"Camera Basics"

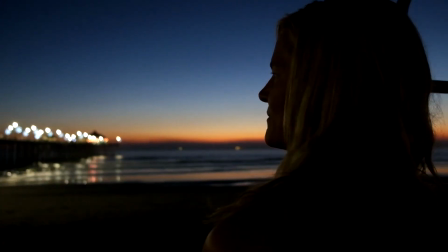When placing your subject in relation to the thirds, you should provide space for the subject to look into or move into.
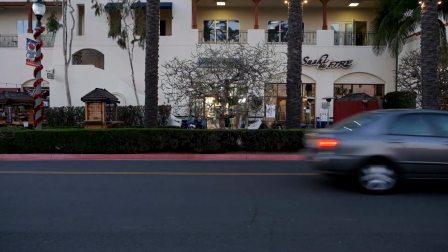Lines are something that every good cinematographer should be aware of.
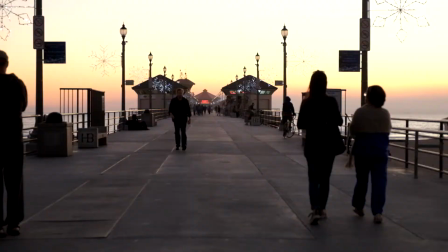Vertical lines, horizontal lines, diagonal lines, repeating lines, and leading lines are all tools at their disposal.
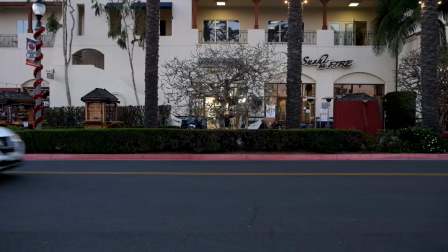When shooting horizontal or vertical lines,
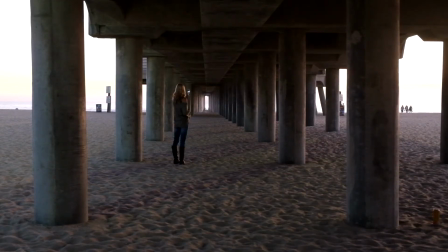it is important to stand and shoot perpendicular to those lines so that they are not slightly off and therefore distracting.
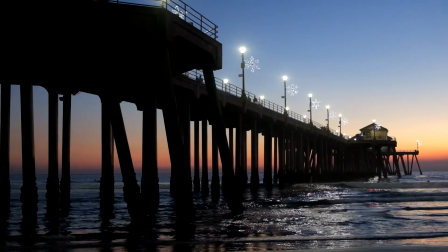When shooting diagonal lines, they should be strong diagonals.
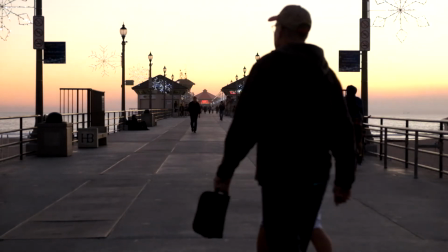Repeating lines, like repetition of anything, can create interest.
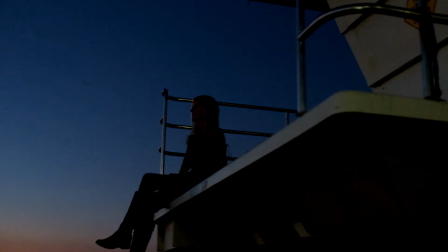Lastly, leading lines are used to direct the viewer's attention to what is important in the scene.
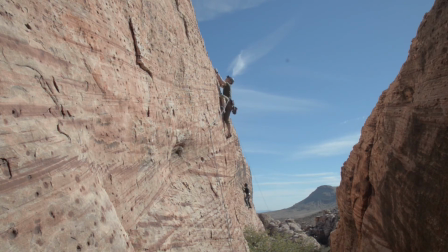Balance is a sense of visual equilibrium in your composition. Balance is achieved by distributing things that have visual weight equally.
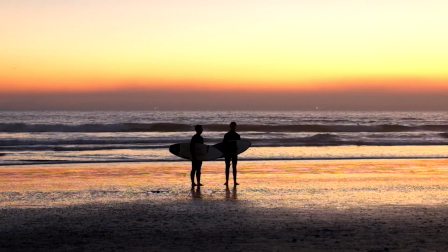Symmetry is achieved when two objects of equal weight occupy similar positions on either side of a line of symmetry.
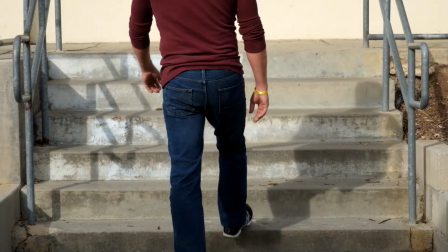Exact symmetry can have a striking visual effect. Approximate symmetry will feel comfortable.
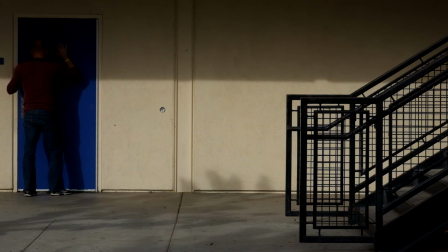Asymmetrical balance occurs when subjects of different visual weight and quantity are placed on either side of an axis point.
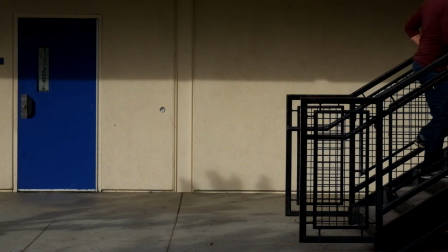Asymmetrical balance can be difficult to achieve.
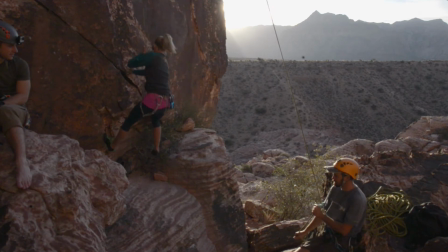Rule of thirds and occasionally triangles are used to help set up those types of shots.
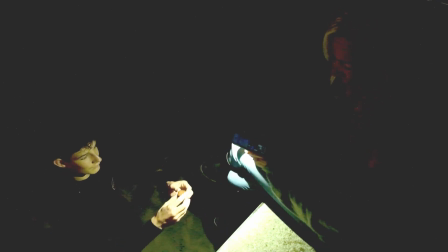Eyeline is a technique by which you use the direction in which people are looking to control where the viewer's attention should be.
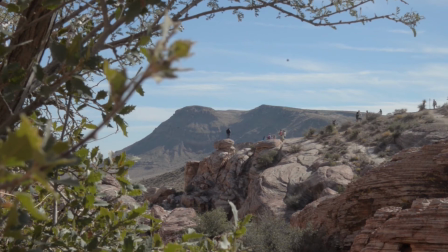Framing is the use of a foreground object as a natural frame to focus the viewer's attention on what is important.
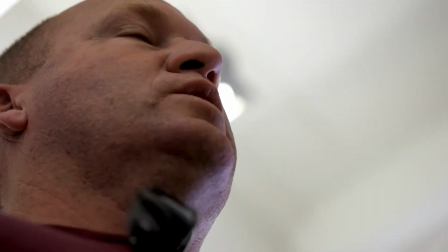Dutch angle is a cinematography technique in which the camera is placed at a strong angle in relationship to the subject.
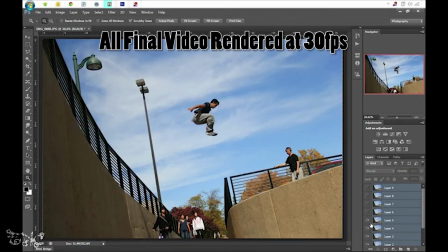Frame rate refers to how many individual pictures the camera records per second to create the motion on screen.
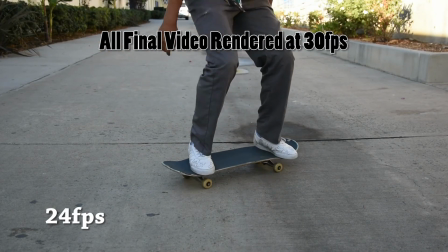Standard frame rates for video are 24 frames per second and 30 frames per second.
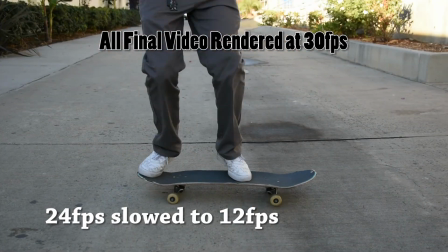Video shot at lower frame rates looks choppy.
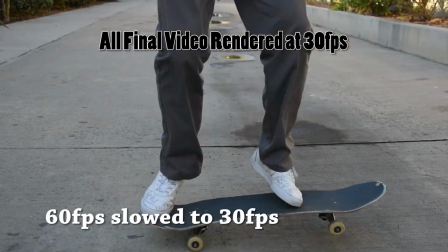Video shot at higher frame rates is typically slowed down to a more standard frame rate to make slow motion video.
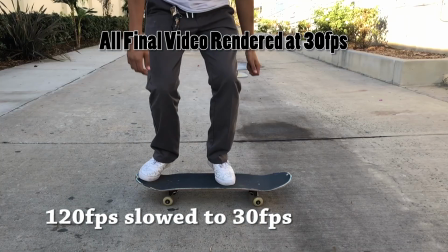The following are some examples of slowed down footage.